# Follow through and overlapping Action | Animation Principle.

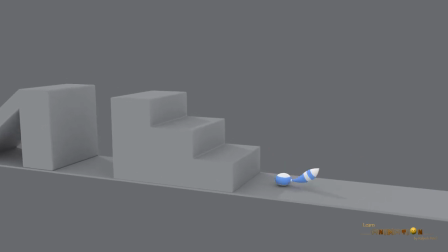(0:04)
Hello everyone, welcome to my channel Learn to Become an Animator.
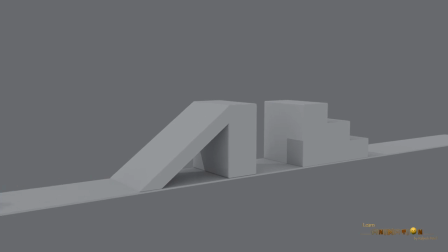(0:08)
In this video we'll learn about the animation principle, follow through and the overlapping action. Follow through and the overlapping action is very important to increase the quality of the animation.
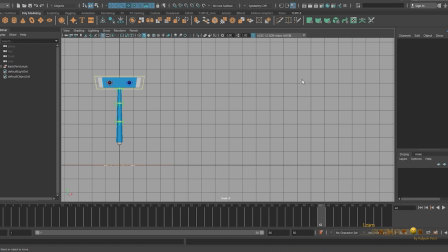(0:21)
Let's start with a simple example of a pendulum.
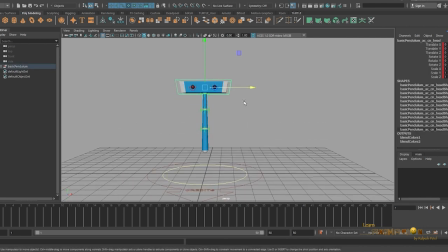(0:27)
Here is a pendulum. I am going to animate this pendulum from frame 1 to around 25 and will we move the pendulum here and it will come back around. So now we have simple animation of pendulum, but you can see now
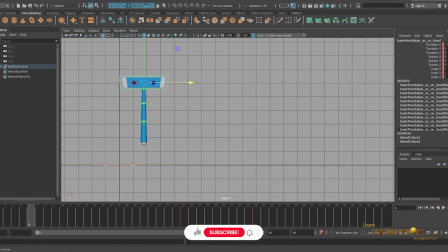(0:48)
there is no follow through or overlapping action in it, so you can feel this, it's very stiff. Let's see what difference is going to make in our animation after adding the follow through.
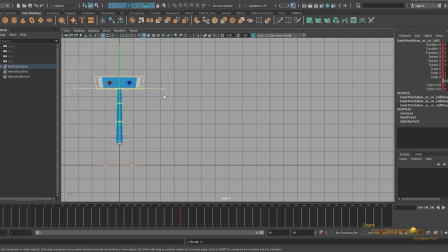(1:05)
See, in our rig, this bottom part is keyable. When the pendulum will move from screen left to screen right, this bottom part will follow.
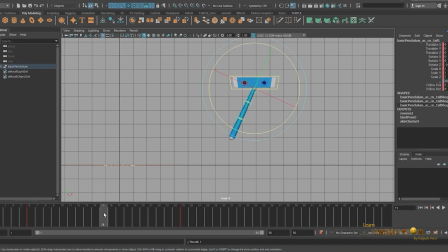(1:20)
Let me start animating. Until it stops, we have to just animate in the opposite direction. When the pendulum is going to stop, this bottom part, which is loose and attached to the body part, it's going to follow,
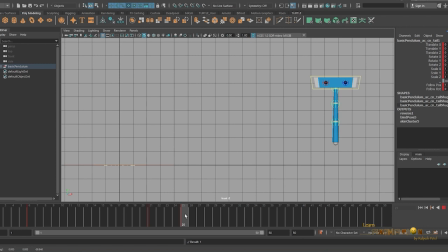(1:38)
and when the pendulum is going backward, is again going to follow the main action.
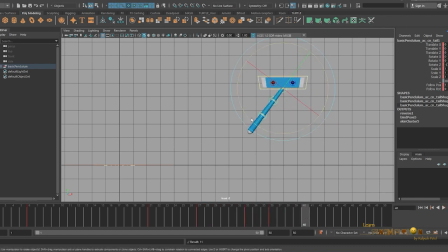And after the stopping the pendulum, it's going to settle down. We need few more frames here.
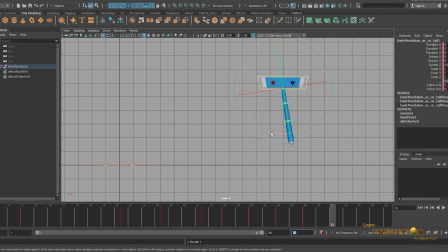Now let's play and check this. Now you can see the motion and the little interest of animation is increased here.
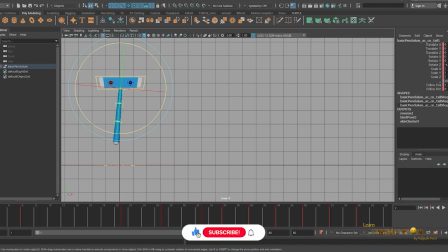(2:35)
Now let's break it into few more parts, and the bottom two parts also will follow the top motion. And from this frame, it's going to follow.
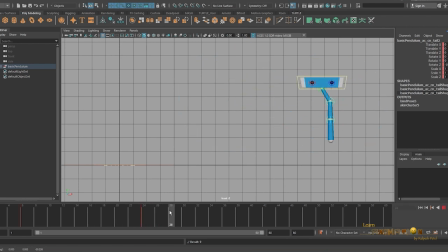(2:56)
See, when it's coming back, the up part of the pendulum, when it's coming back, this bottom part is going to go in the opposite direction. The same way will be here.